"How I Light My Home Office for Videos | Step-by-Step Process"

Um, in addition to the same Kelvin's temperature from it being very, very blue at the highest numbers, or, you know, kind of more orange at the lower numbers and somewhere in between the 4500 kelvins and actually set the actual light to 4500 kelvins so let's say i only bought one you know lighting kit i didn't want to set up the second one then i can use this do a similar type of thing and bounce this light off of all of the walls and everything over there to give me some extra light to the right hand side so what i'm gonna do is turn this on, adjust the brightness so that it's not super bright, maybe about 50% and set this to also be 4,500 Kelvins and let's just see what happens.
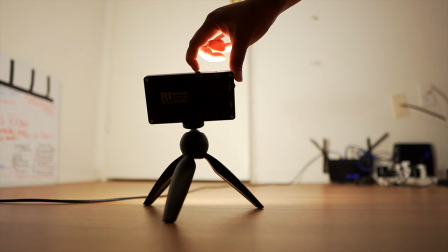(12:10)
And so now all I did was set this on a little tripod, point it towards the wall and up a little bit so that at 50%,
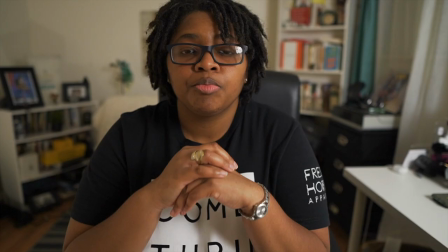(12:18)
4,500 Kelvins, so it's not multiple light temperatures and it's looking and mixing lights and kind of looking a little weird,
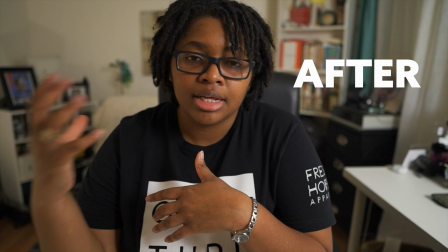(12:26)
then it's giving me a little bit of extra light to just kind of feel in that side without it again, being directly on me.
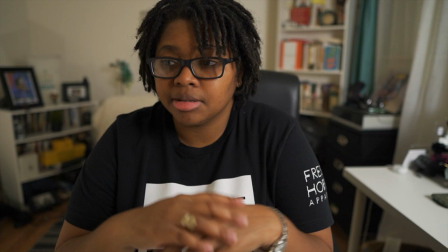(12:34)
And so this gives me, um, a nice little bit of a lighting setup,
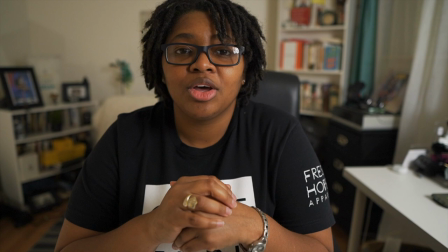(12:38)
nothing scientific or cinematic really, but just something enough so I can be well lit. So let's go ahead and cut on the backlights and, uh, make this a little bit more prettier.
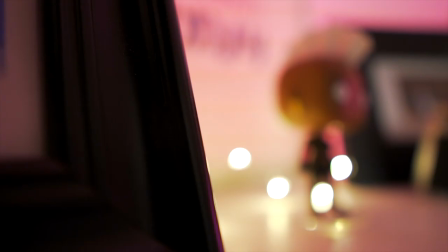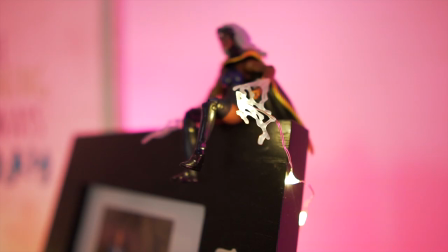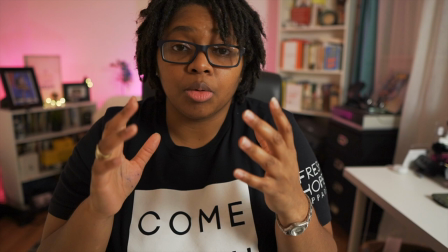(13:01)
So that's pretty much it. Now you can see the different elements that have come together to analyze the room, figure out what lens you're using, where you're placing the camera,
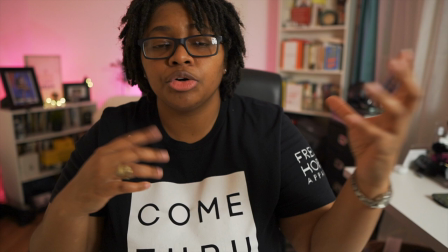(13:09)
where the light's coming from, and then just starting to build the light up from the dark so you know where each light source is coming from and how
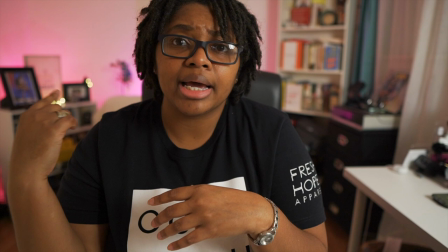(13:17)
it's impacting you. But adding the fairy lights or, you know, the colored lights in the back,
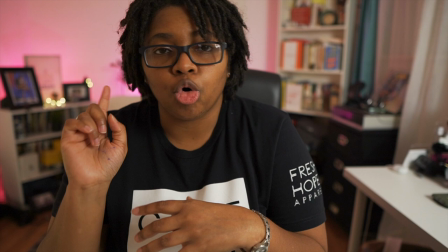(13:23)
you can add an RGB light and just point it at the wall and it will start to, you know, change the color of the wall. And so it's not a whole bunch of light strips.
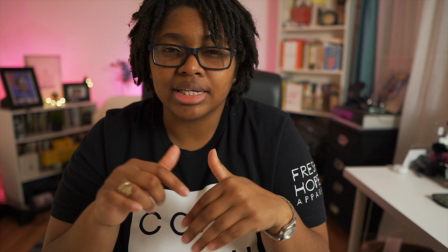(13:32)
It's very, very simple it's just a light bulb and that's from ikea i'll link that stuff down below in the rgb light and you can do that
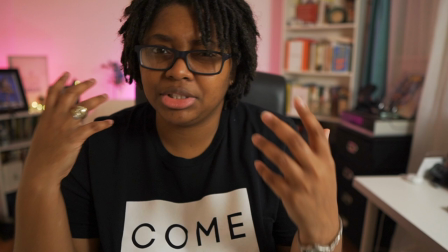(13:40)
and really really really add a nice changeable look without really having to do a ton if you decide you don't want it to be super moody you kind of want it to be a bright and airy kind of look you can point the lights directly at you make sure you have softbox lights and then you're getting you know extremely well lit on both sides and you know maybe have a ton of lights on But it's really just about a preference in how you want to light your videos. So let me know, was this video helpful for you? Would you like to see more videos like this specifically? Let me know down below. But with that guys, a little passion, I'll see you in the next video.